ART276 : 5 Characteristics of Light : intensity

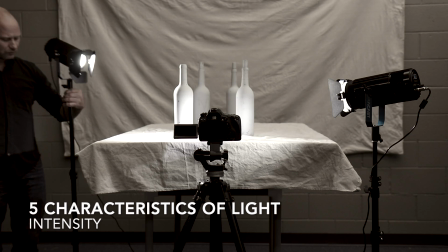4:12 And so we want these to be relatively the same distance
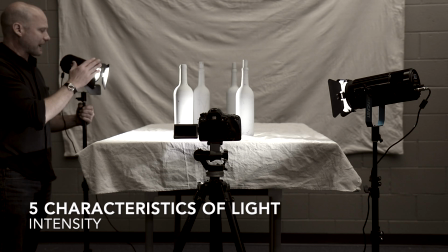4:16 from the objects here in order to have this one be reading as half as bright. So that is one way to do it. A second way to do it would be to simply take advantage of, again, fall off.
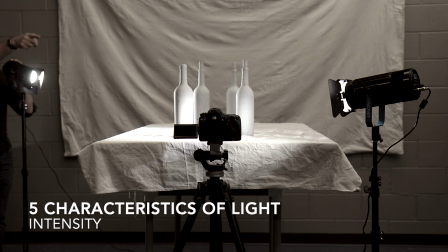4:29 So if I move this light source twice the distance of the other one, so if I were to measure this first light source and figure,
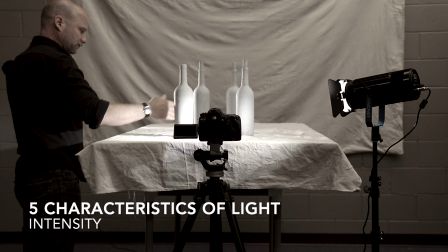4:38 let's say that's about 18 inches, and then I were to take this fill to the center of the table and figure,
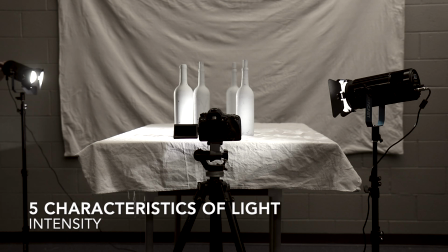4:46 oh, now that's 36 inches, suddenly these two can be the same brightness, so both of them at 50%, and yet this one serves as a fill because it's twice the distance, and therefore by the time it reaches our set,
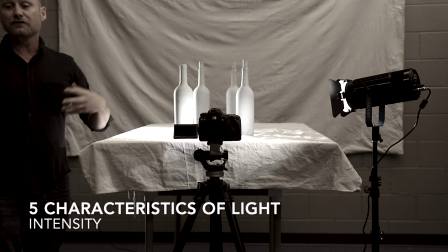5:01 it is half as bright. The benefit of this is effectively to fill in the shadows and to modify the overall brightness of the set.
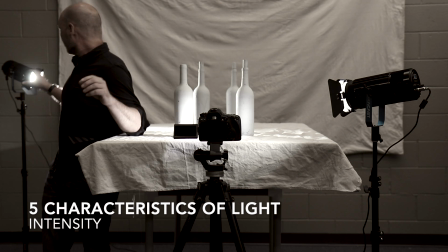5:12 So in our experiment, what we're going to be doing is we're going to be working on a variety of compositions.
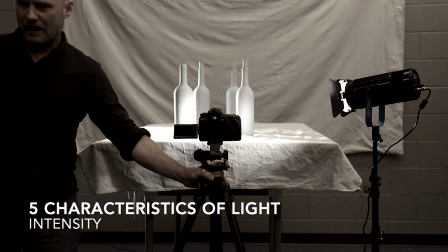5:19 We may move the camera around, unlike in the first one.
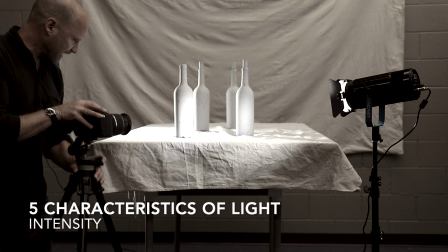5:24 So we could, aim the light source here, we could be moving it over there.
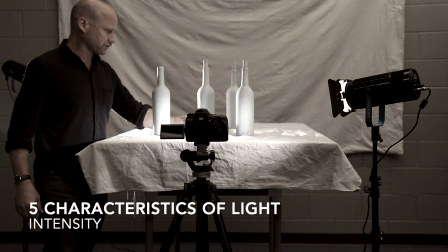5:31 Wherever we happen to be, we can be moving the bottles around and so on. And we're going to experiment with a variety of different
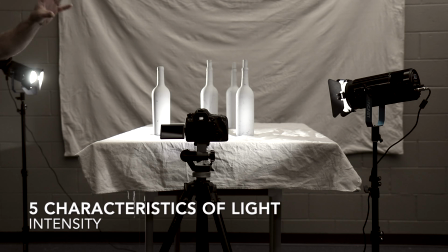5:39 lighting ratios or setups where we have a key light and then we have a fill light.
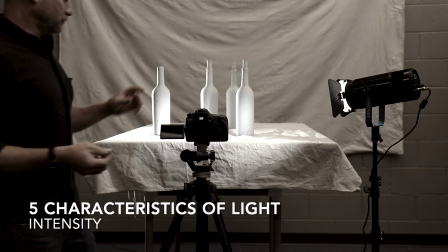5:49 So one other important thing to identify and remember about the
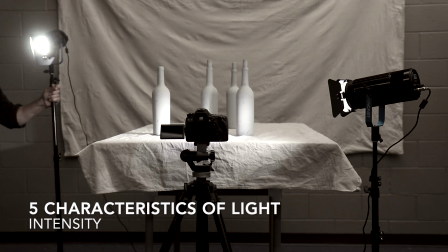5:54 relationships of these two light sources is that they are not in the same location.
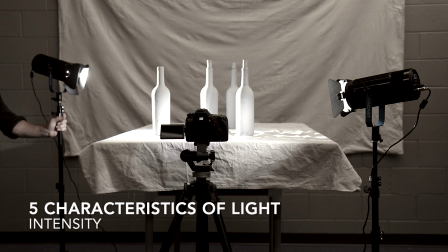6:01 They're not necessarily coming from the same direction.
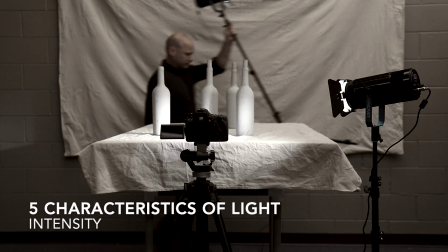6:07 If this key light happened to be all the way around over here, let's just say, for instance, I have the main light source here.
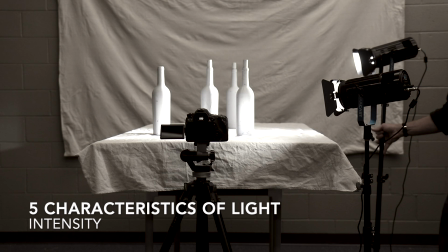6:15 This would be the key light source. And then I were to position this second light source right here.
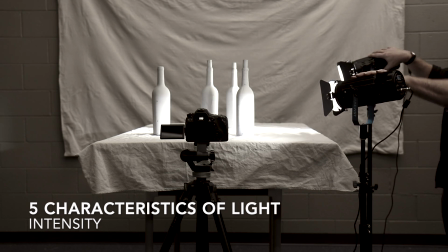6:24 They're very close to one another. So effectively what's happening is these two light sources now are aiming in the same direction, and therefore the effect is that they're both contributing as key lights. The light is combining themselves basically,
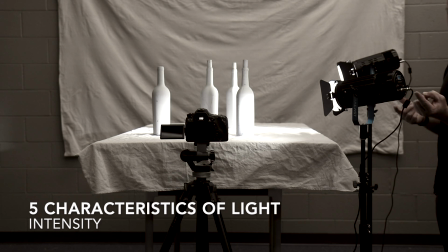6:43 and so we don't have two distinctly different light sources when we do something like that. This is actually one way we can pump up the intensity of our key light,
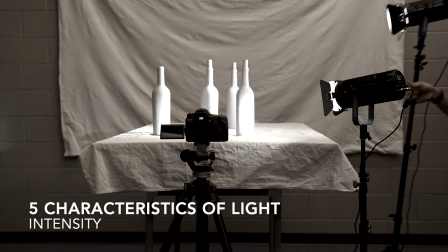6:54 is to add a second light source from the exact same direction,
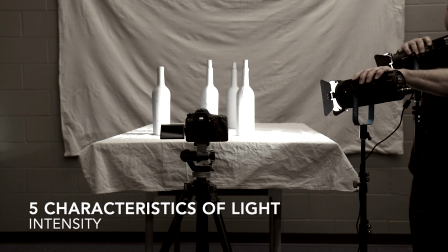6:58 and suddenly what we have here is the ability of taking whatever the brightness is of these and doubling it in intensity.
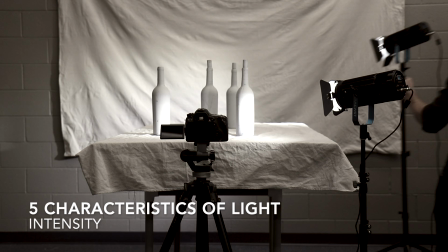7:05 That's not what we're doing for this experiment. What we want to do is have these to be at least, let's just say,
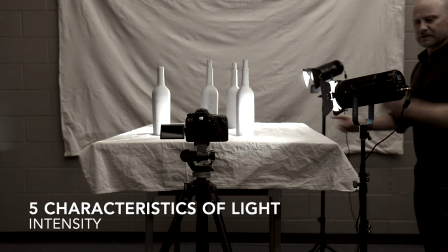7:13 at least two positions away from each other.
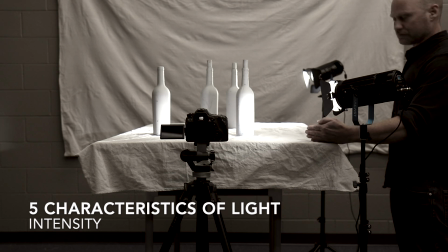7:17 So in this case, this one is set at lighting compass position 2, and this one is set at lighting position number 4.
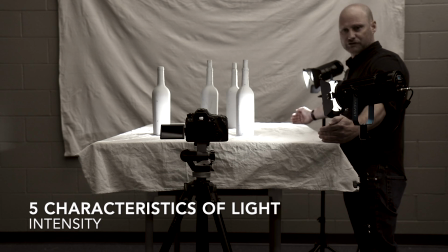7:26 And that is the minimum distance that you would want them to be in order for one to behave as a key light and the other as a fill light. If this one was too close, once again, they would be blending in such a way that they effectively would become one key light.
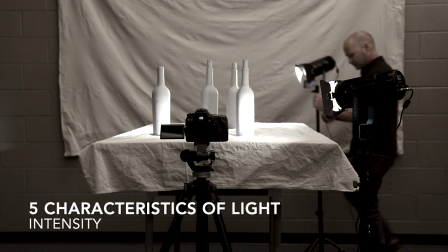7:45 You could, of course, have this farther away. It doesn't have to just be the two. It could be all the way around over here.
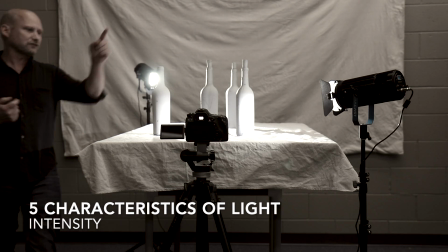7:51 So I would say just the minimum is going to be two direction points away from each other.